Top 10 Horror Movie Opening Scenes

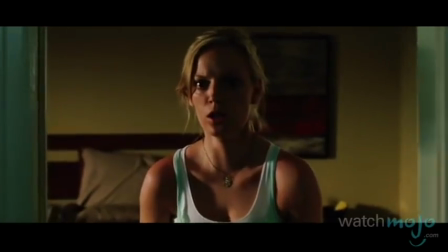0:05 These movie openings will send chills down your spine.
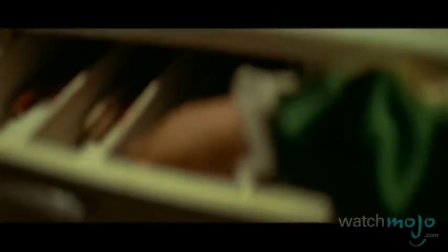0:13 Welcome to WatchMojo.com, and today we're counting down our picks for the top 10 opening scenes in horror movies.
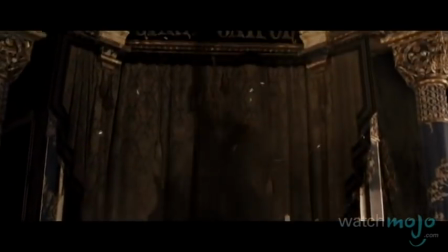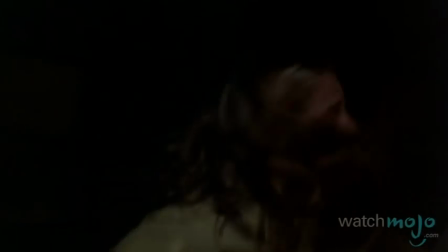0:28 For this list, we're looking at the most scary and memorable scenes that take place at the beginning of horror movies.
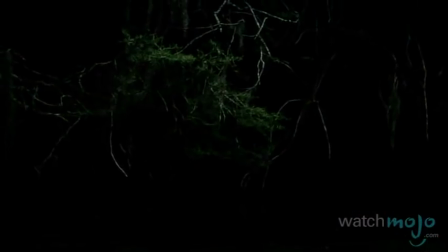0:34 Help God! Help me!
Number 10, Above the Line, Ghost Ship.
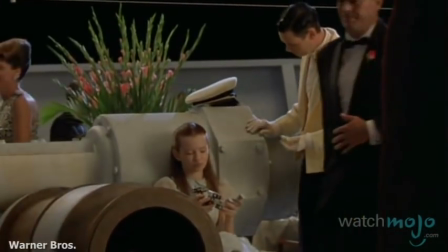0:42 Money, grande, money.
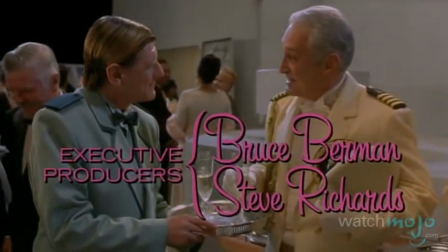0:46 We can all remember how boring and inescapable it felt to be the only child in a gathering of adults.
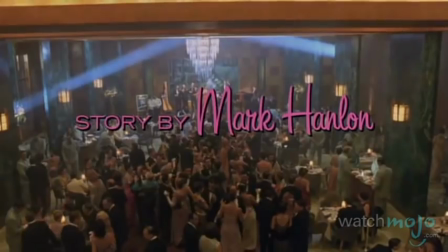0:53 Solo in cielo.
So, in this American-Australian horror flick,
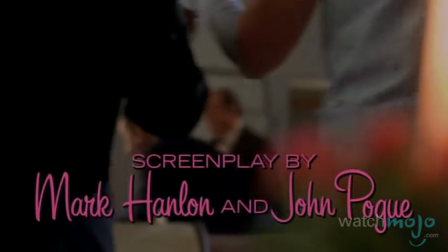0:58 when we see a kid sitting solo at the side of a dance floor while ballroom music plays and everyone else dances, we all feel her pain.
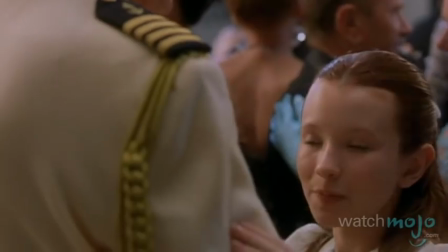1:07 Tu trascini la nostra vita.
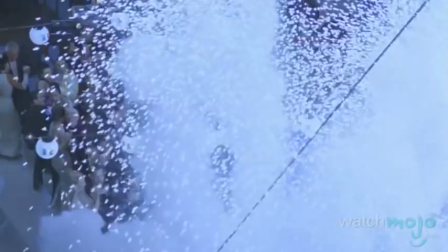1:13 When she quickly goes from being the sole child to the sole survivor, however,
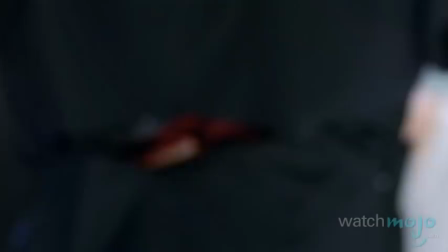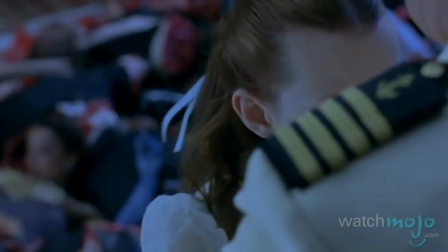1:24 we can't help but also feel her horror after she becomes surrounded by people who have all just literally been cut in half.
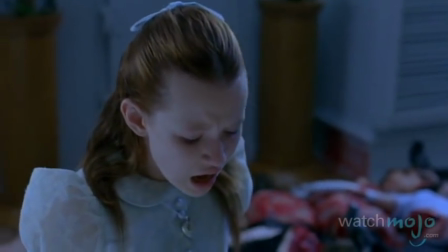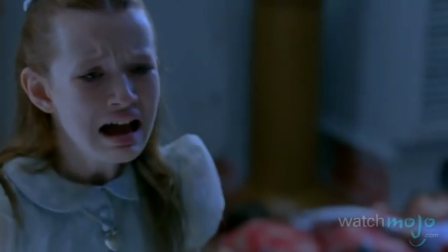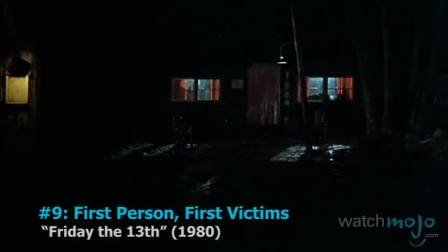1:44 Number 9, First Person, First Victims, Friday the 13th.
Oh, I love you.
The violent end these two camp counselors meet in the first Friday the 13th
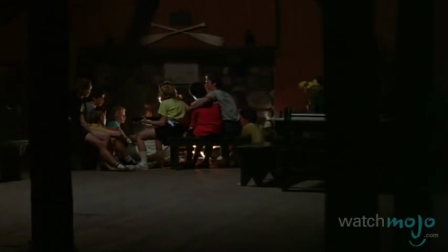1:59 is all the more visceral because it's juxtaposed with an innocent and inspirational song.
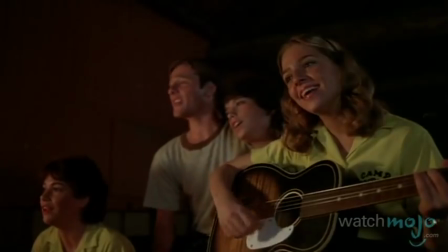2:09 Hallelujah, milk and honey on the other side.
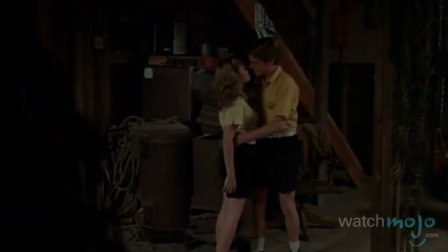2:18 Hallelujah.
As the first of many people who pay the price for an old debt, Marianne kisses things I do.
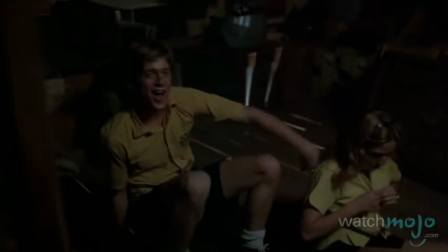2:25 How would I know?
The fact that they did absolutely nothing wrong makes this opening all the more powerful.
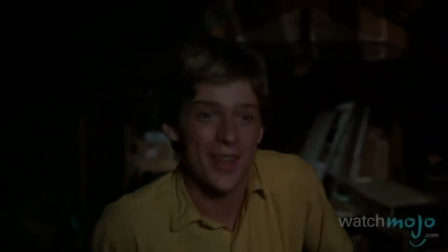2:31 We weren't doing anything, we were just messing around.
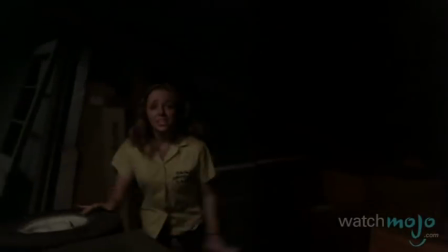2:34 Taking a first-person point of view, director Sean S. Cunningham allowed us to see the action through the eyes of the killer.
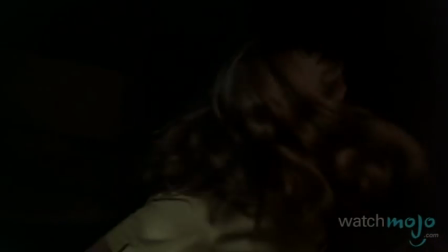2:43 And have us recoil at the unraveling murders while empathizing with the victims in a brilliant twist.
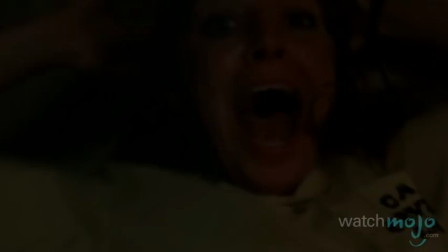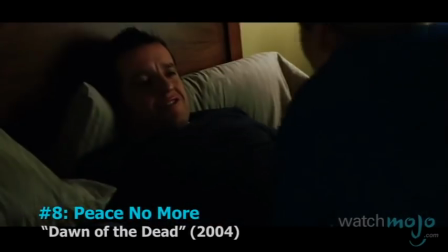2:56 Number 8, Peace No More, Dawn of the Dead.
I'm a professional engineer and a consultant.
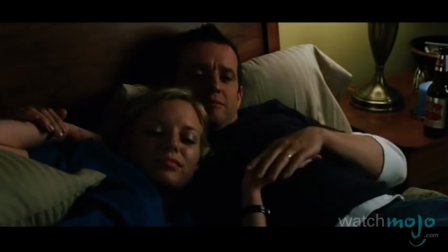3:04 There's nothing more relaxing and comforting than lying in bed with a loved one.
I thought maybe you'd gone out with the girls or something.
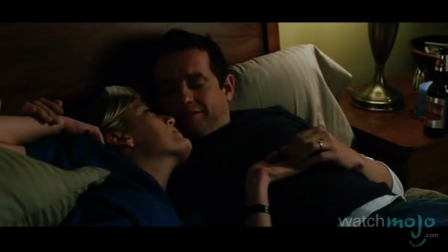3:11 Well, I missed date night.
In the 2004 remake of George A. Romero's 1978 classic,
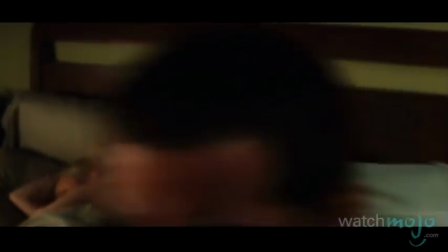3:22 an unsuspecting couple's peace is disturbed while they're in the comfort of their own home.
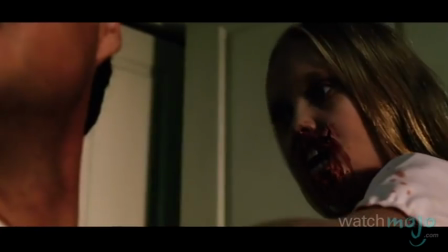3:27 Call an ambulance!
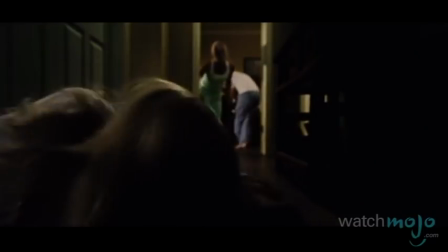3:32 And we're sure they never would have foreseen that one of them would soon be dead and the other would be plunged into a nightmarish and shocking world.
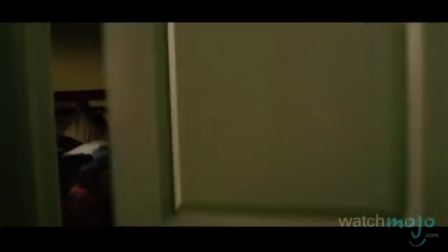3:46 Updating and slightly improving on the original Dawn of the Dead's opening,
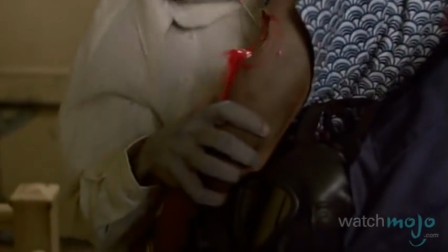3:53 which showed chaos in a news station, Zack Snyder's version instead lets us get a bit personal with one of the main characters,
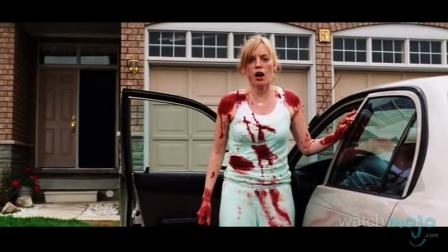4:01 and then takes us to the action in the streets.
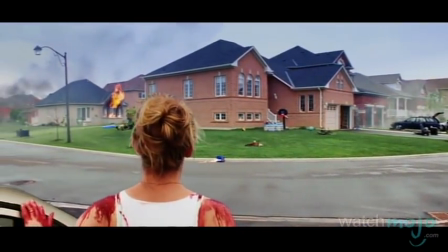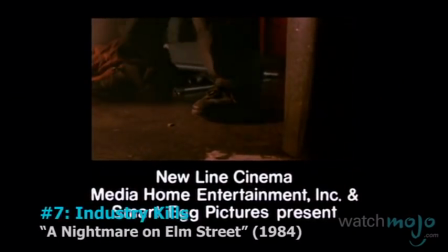4:10 Number 7, Industry Kills, A Nightmare on Elm Street.